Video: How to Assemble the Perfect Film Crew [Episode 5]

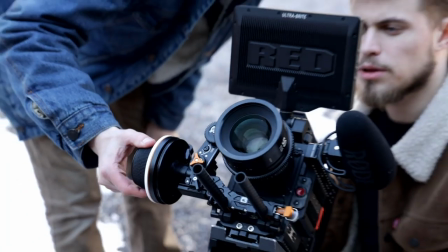In my thing, I was always a shotgun shooter before, doing freelance stuff and making adventure type of videos.
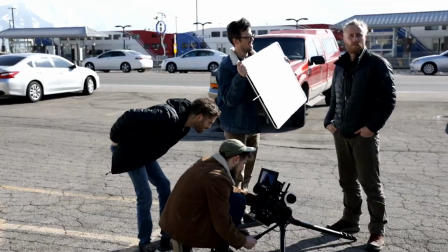They were more or less easy shots because you kind of just had to do it on the run. But when you're doing narratives and doing different types of shots like that, lighting,
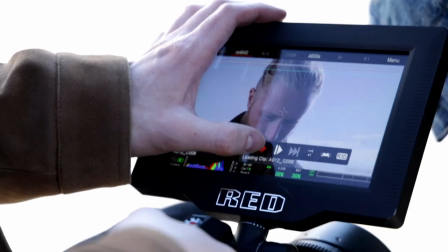camera position, camera angles was a key to every shot in my meme challenge. So most of my shots were static, so they were mostly on a tripod.
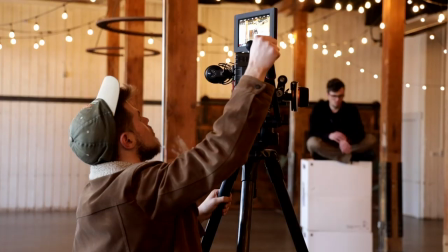If they weren't, I was handheld, but I still had to get different angles and set up lighting and get a bounce for. My eyes, I don't know kind of what looks good when you're doing a narrative, when you're shooting a narrative. When I look at the screen, when I look at the shot, I'm like, let's do this, but it's never easy. You always have to take time to set everything up, and that's kind of what I learned from this shoot. This has been a quick educational moment.
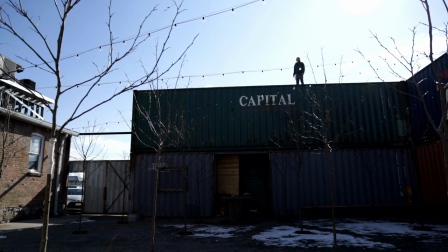action, sound.
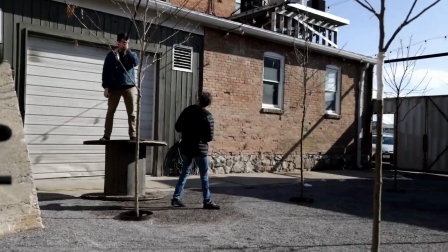That's all I want. Cut. Okay, cool. You got it? Yeah, I got it. Yeah. Go.
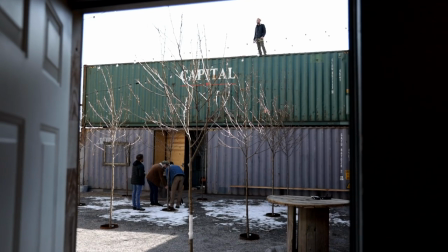Sound. What do you think, Bubs? That's good. Okay. Yeah. Good. So now you want to think the wide shot or the tight shot when here's the thing, right? Yeah.
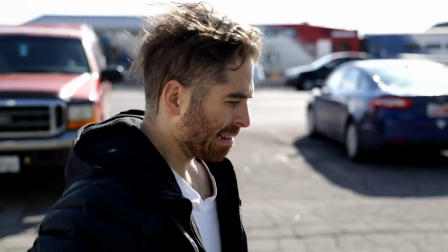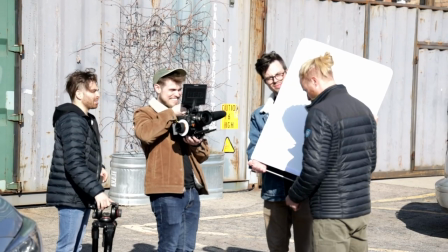Action tape, you're doing something. Hey, sound.
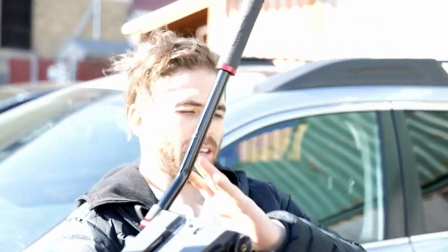Got it. Cool. And hey, what's next, Bubs? So let's do you next. Me? Yeah. Yes. So right now, this is Zane's scene where he hears the sound that Jeff is making. Zane is the magician in our group. He actually does magic and stuff. He's gonna be levitating things, doing magic crap when he hears the sound. And then everything is just gonna drop. So we switch back to the tight, and then he hears the sound. So this one's gonna be more of a longer shot. Yeah, we got it.
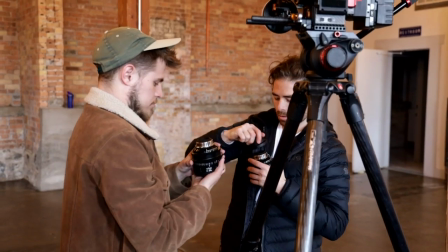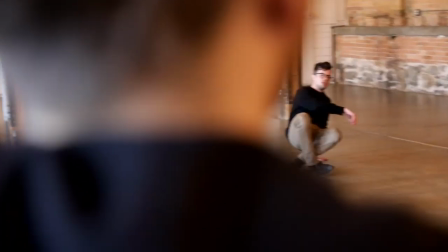Yeah, go into the fall, yeah, because okay. You're really high. Okay, and action. Oh, my back.
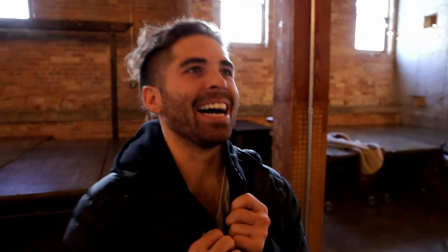Did that really hurt your back? Oh, okay. Okay, let's do it one more time. Yeah.
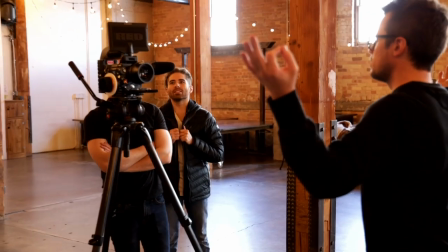I'm still tired on creating action on this one right now. Sound. I like how you're floating too. Cool, that's awesome. Yeah, I like that. Okay. Cool, I think we're good. Now we can do mine. Okay, we just finished Zane on his location, and now we're moving on to my scene. I'm gonna drive your car, is that okay? No. Zane, you wanna drive my car?
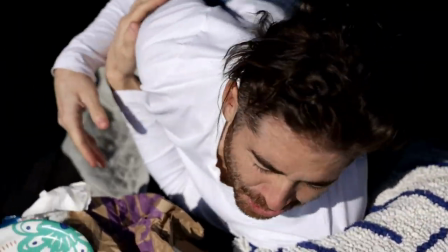What's going on, Baba? I'm gonna act like I'm tired, but I heard the sound, so I'm about to go tend to Jeff's needs.
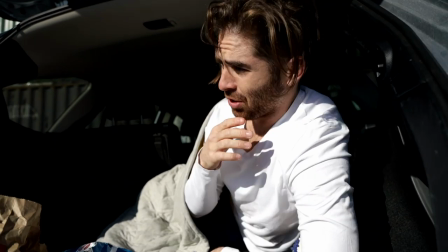I'm about to buy a van, I'm gonna live out of it, so this is kind of symbolizing the way I live.
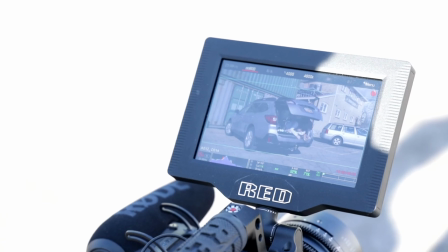Except without the trash, it just adds more drama and dramatic effects.
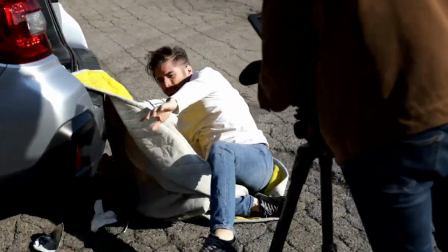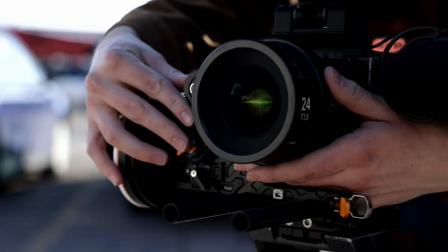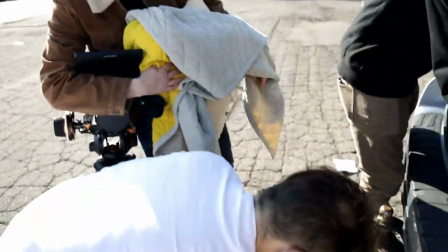Sorry for getting your car all dirty. Where are we going next? Okay, so now get the shot of Jeff. This is Jeff's scene now. Jeff is the primary person of this whole meme.
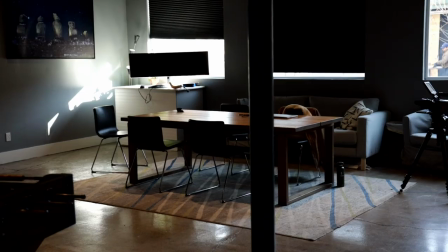He is gonna be sitting at that table right over there, and he's gonna be all alone.
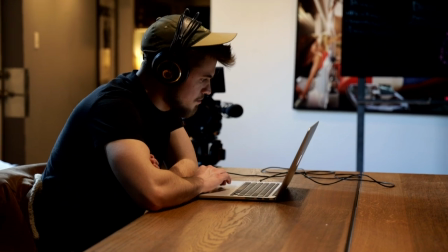He's gonna be editing or on his computer, and he's gonna be looking frustrated, you know, like he doesn't know he needs his team. So then he's gonna pull out this horn, and this is his call horn, his creative call horn, and that's what's gonna ignite everyone to come and come to his rescue. So when he blows the horn, I'm gonna shake the camera just a little bit to kind of help you emphasize that you're feeling the sound and not just hearing it.
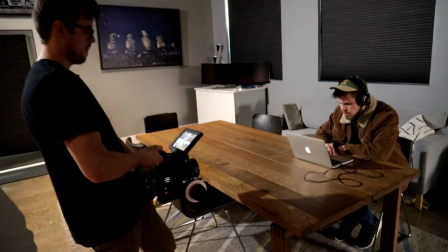That's great. Okay, and Jeff, action. Okay, yeah, you're getting frustrated. Yeah, look around.
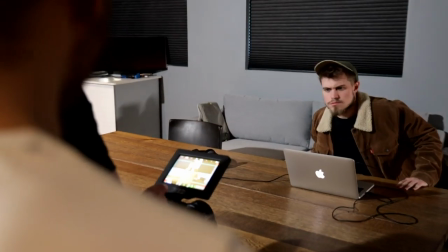Okay, now the horn.
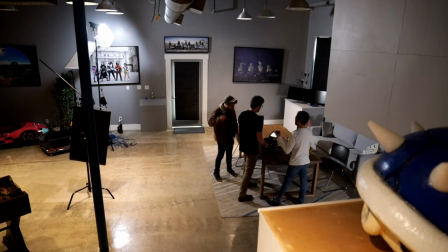Cool, I think that's great.